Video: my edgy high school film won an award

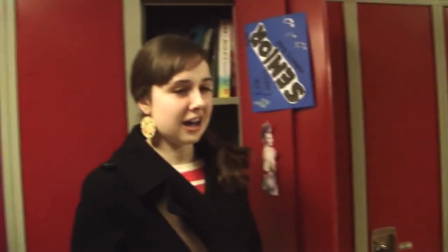20:44 Do you want to go to the wire dance with me? Gosh, Zeke, I'm so sorry.
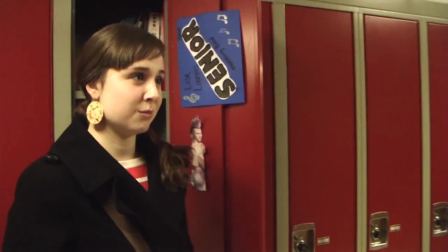20:50 I already have a date. I'm going with Levi. Millard? With Levi?
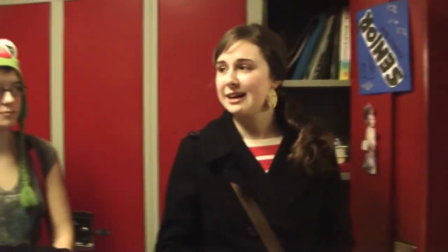20:57 Yeah, I'm really sorry, Zeke, but we have a lot of homework to do. Come on, girls.
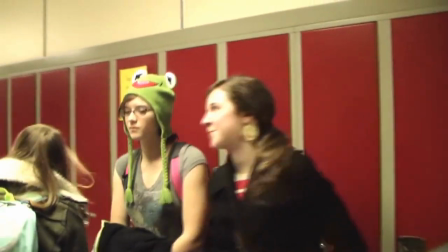21:03 I
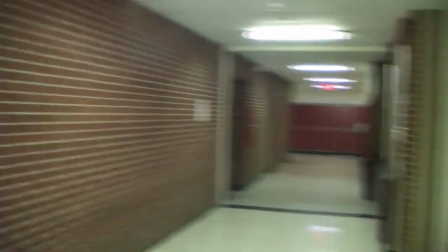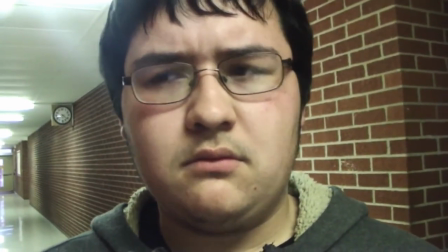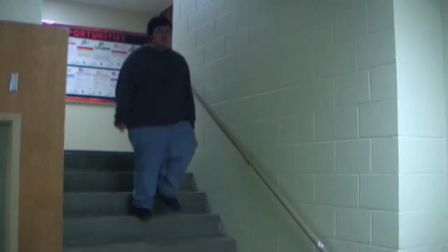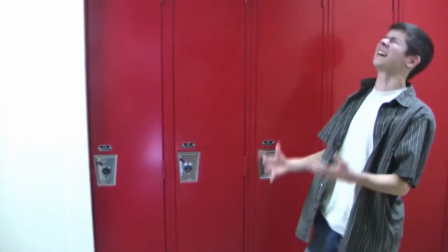21:19 was gonna listen to the dance! Oh my god, you bet it was priceless!
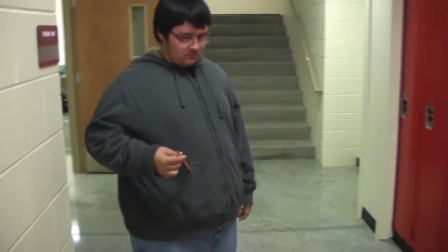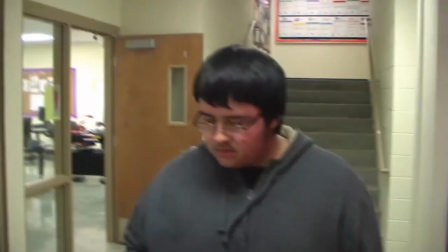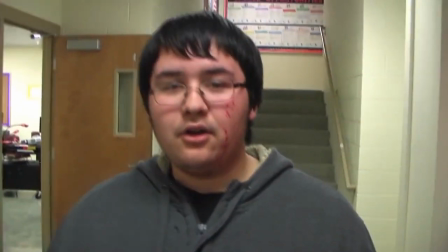21:33 Anyways, now that school's over, I'll go home and show you how to make dinner. Come on.
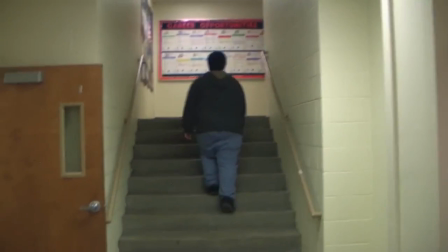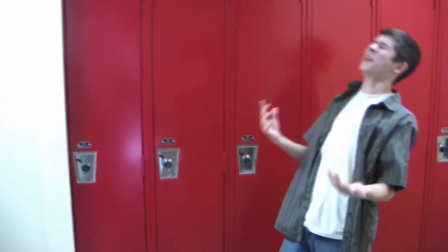21:45 Now that's what I call a motherfucking PG-13 school shooting, folks!
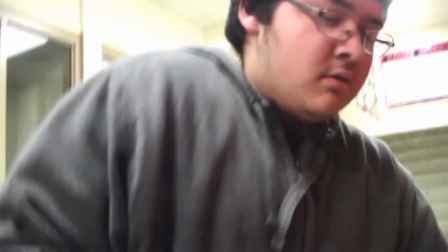21:51 Zeke pulls out the pencil his teacher gave him after Levi stole his and uses it to stab that lying fucker right in the chest,
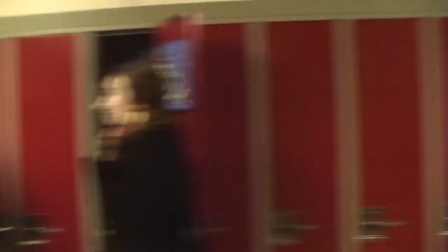22:00 complete with a shitty sound effect. In fact, while I'm thinking about it, there were two sound effects in these final scenes that I chose to use.
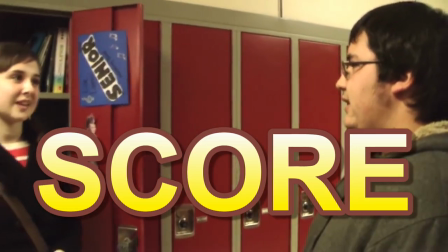22:08 You may have noticed the film doesn't have a score. There's no background music or anything at all because I wanted it to feel more real to life.
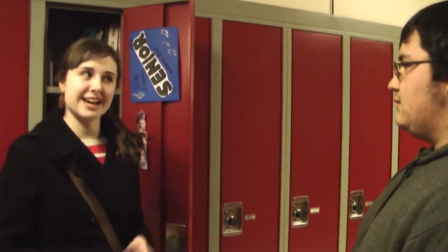22:17 Like, there would be no reason for the cameraman to add music to his school project.
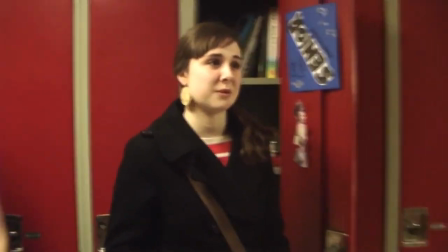22:22 However, I felt the need to include a suspense sound effect for the scene where Zeke snaps,
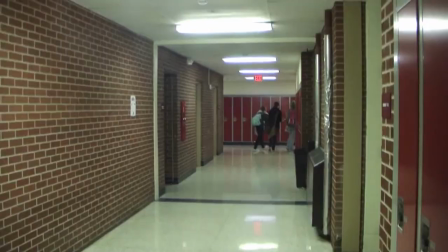22:28 which ultimately contradicts all the other choices I made in the film.
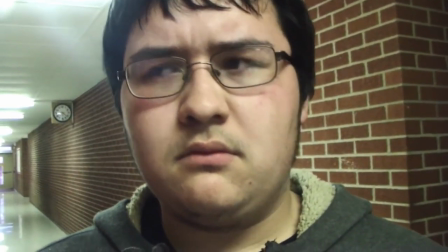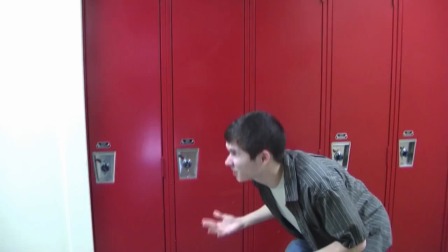22:42 It sucks, because on one hand, I think the sound effect really drives home the mania Zeke is feeling in the scene,
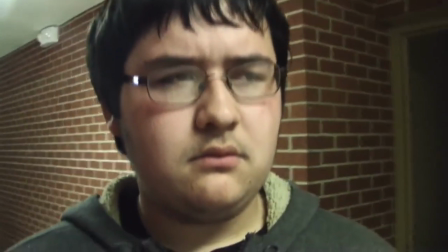22:48 but on the other hand, it doesn't make sense given the pre-established rules and structure of the narrative.
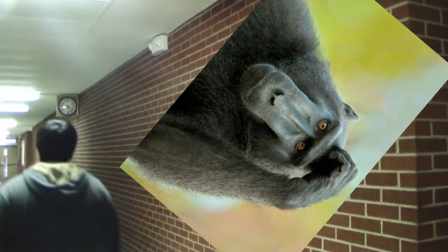22:55 I'm still pretty conflicted about the choice, so I guess I'll leave it to you guys again. Let me know what you think in the comments down below. And then obviously there's the shitty pencil-stabbing sound effect.
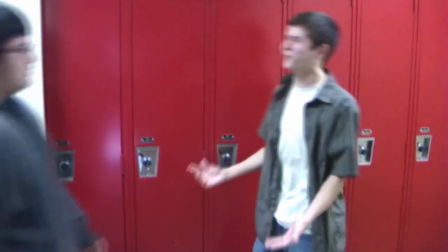23:07 A sound effect needed to be there, I think, but man does it sound shitty plugged into this scene.
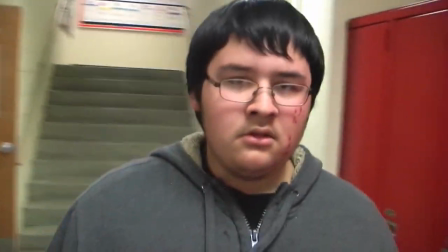23:18 The realism is kind of ruined because it sounds like a stock sound effect, and that's because it is a stock sound effect.
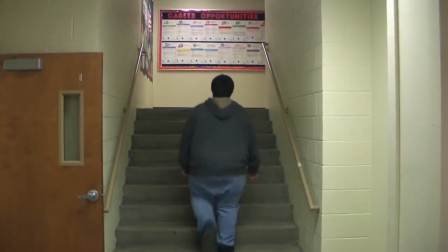23:26 I guess if I were to do it again, I either would have found an effect that sounded more realistic,
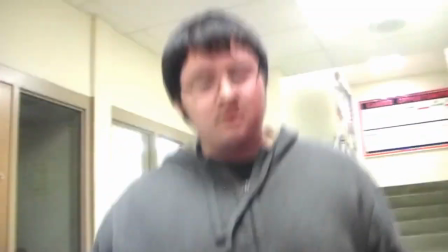23:32 or I would have just left the sound out entirely and let the blood splatter on Zeke's face do the talking.
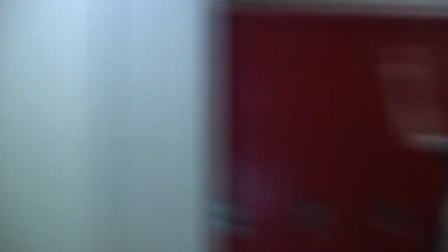23:37 And in case you're wondering, yes, I do my own stunts.
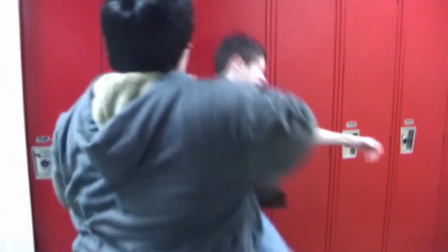23:42 I told Biggs to legitimately throw me against the lockers as hard as he could because I wanted it to look real,
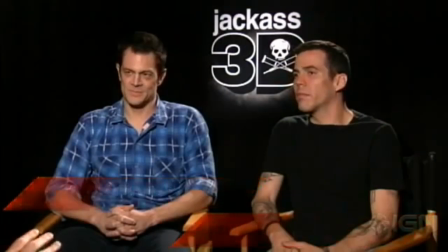23:49 to sound real. And as my heroes at Jackass have always said, pain is temporary, film is forever.
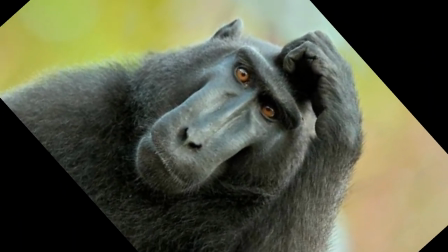23:58 Now I know what you're all thinking. But, Mumkey, I don't care about the film itself.
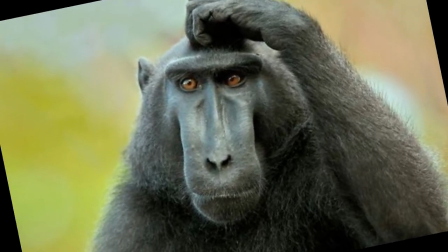24:07 What I'm really here for is the original view count it got on YouTube and the blooper reel.
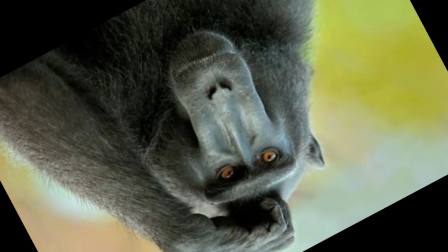24:16 Oh. Okay.
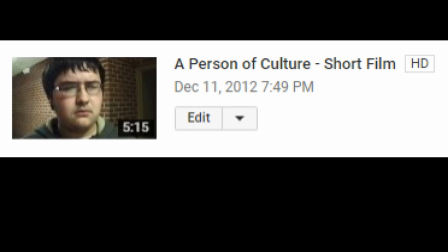24:18 Well, you'll be excited to know that a person of culture had a lifetime view count of 346 views.
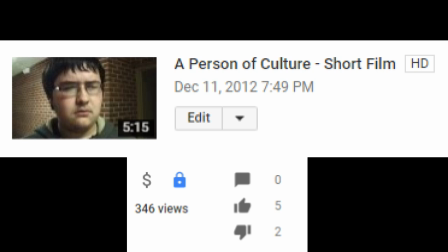24:26 And for some reason, I didn't make a blooper reel, but I did find this in my files from a day on set.
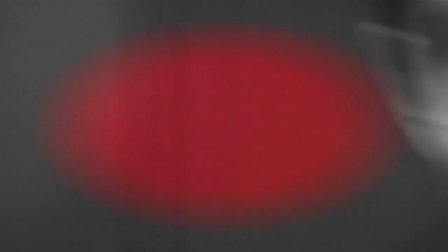24:34 This is my friend Brandon. He's of a different race than we are.
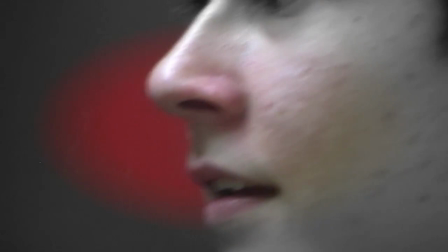24:40 I'm white. He's kind of white.
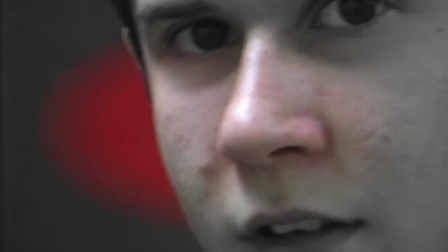24:45 But even though we have lots of differences, we do have one thing in common.
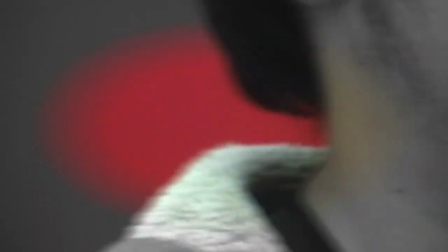24:51 That's love.